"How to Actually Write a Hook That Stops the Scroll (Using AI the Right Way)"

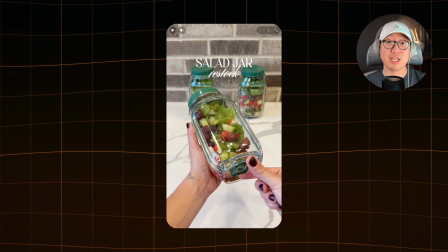But that's only the first frame. If you look more closely at the first 3 seconds, instead of opening the jar from the top like you would expect, the video immediately shows the jar opening from the side. Why? Because that's the product's biggest selling point.
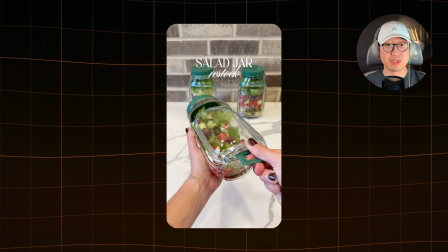The creator isn't trying to explain every feature, they're immediately demonstrating the one feature that makes this product different. By opening from the side, you can eat directly from the jar without transferring the salad onto a plate. In just a few seconds, viewers instantly understand how convenient the product is.
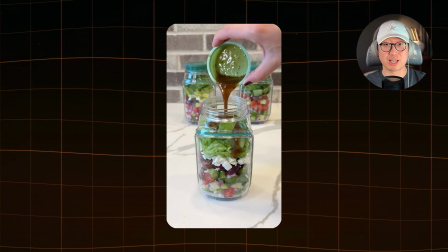Later in the video, they'll show additional features, like the sauce container on top and how the salad is assembled. Those features are important, but they aren't what stops someone from scrolling. The first 3 seconds are reserved for the product's strongest selling point. That's how a hook is constructed. Now, you might be wondering, why are we analyzing a salad jar when we're trying to sell a meal prep container? The reason is simple. These products solve a very similar problem. One is a salad jar, the other is a meal prep container.
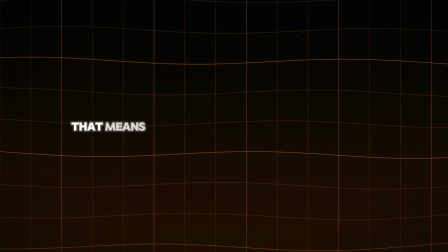But they're both food storage products. That means we don't have to copy the product, we copy the marketing strategy.
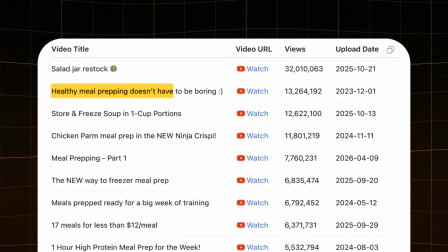Now, let's take a look at the second video on the list.
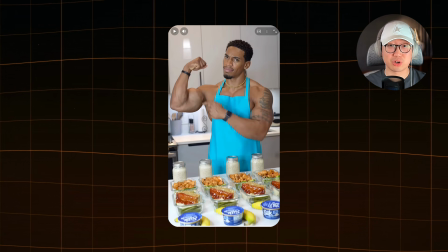As you watch more examples, you'll naturally start getting more ideas for how you can present your own product.
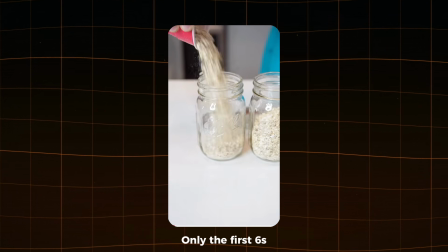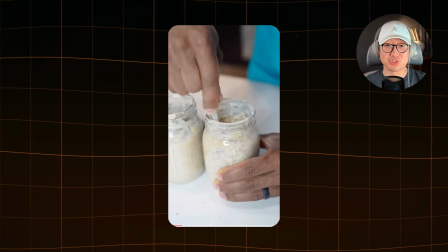If you pay close attention, you'll notice something interesting. Just like the first example, this video doesn't have any voiceover or script. It's purely visual storytelling. That tells us that for this type of content, you don't necessarily need a text script.
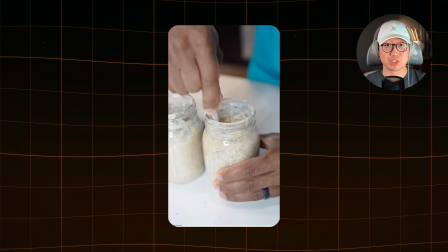Sometimes, simply showing the process is enough to keep people watching. Let's break down why the hook works.
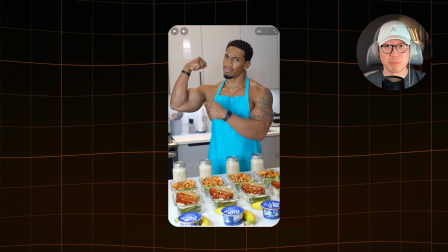The entire short is about meal prepping, but the hook itself only lasts around 2 seconds. It's even shorter than the first example. The very first frame immediately shows the final result, which is the finished meal prep laid out on the table. Instead of making viewers wait until the end, it gives them a preview of what's coming.
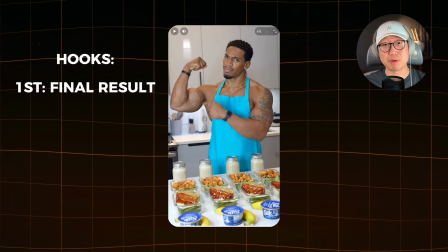That instantly creates curiosity because people want to see how the creator got from start to finish. But there's another important hook that's easy to miss. This video isn't just about meal prep, it's about healthy meal prep.
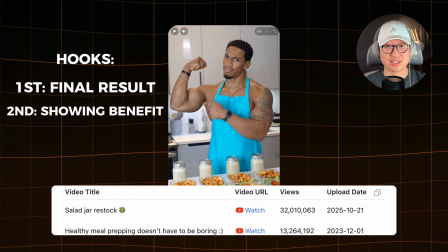You can see that from the title, which says, "Healthy meal prepping doesn't have to be boring."
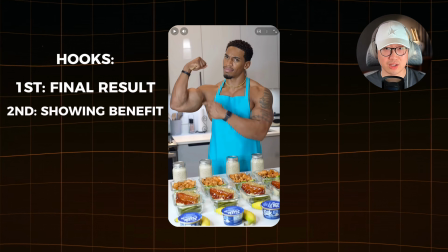Right away, viewers know what benefit they're getting. The influencer also reinforces that message visually. He's muscular, looks fit, and points to his muscle within the first second.
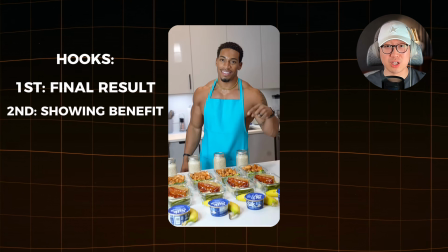Without saying a single word, he's communicating, "This lifestyle works." In just 1 second, the video tells you a surprising amount of information. It shows the finished results, establishes the health benefits, and builds credibility through the creator himself. The music also plays an important role, but we'll save that for another video because choosing the right music is a topic that deserves its own deep dive. For now, these 2 examples are enough to create a simple blueprint that you can follow. When I say blueprint, I mean the overall structure of your hook. You don't need to reinvent every hook. Instead, use the same structure and simply change the product, recipe, or presentation. That's how creators consistently produce hundreds of videos without starting from scratch every time. So based on these 2 examples, here's our blueprint. First, don't use a voiceover. Both videos rely almost entirely on visuals, so let the footage do the talking. Second, think about your camera angle. You have 2 main options. You can film from a first-person perspective, or you can have an influencer appear on camera. If your goal is to highlight the features and convenience of the meal prep container, then the first-person style is probably the better choice because the product stays front and center.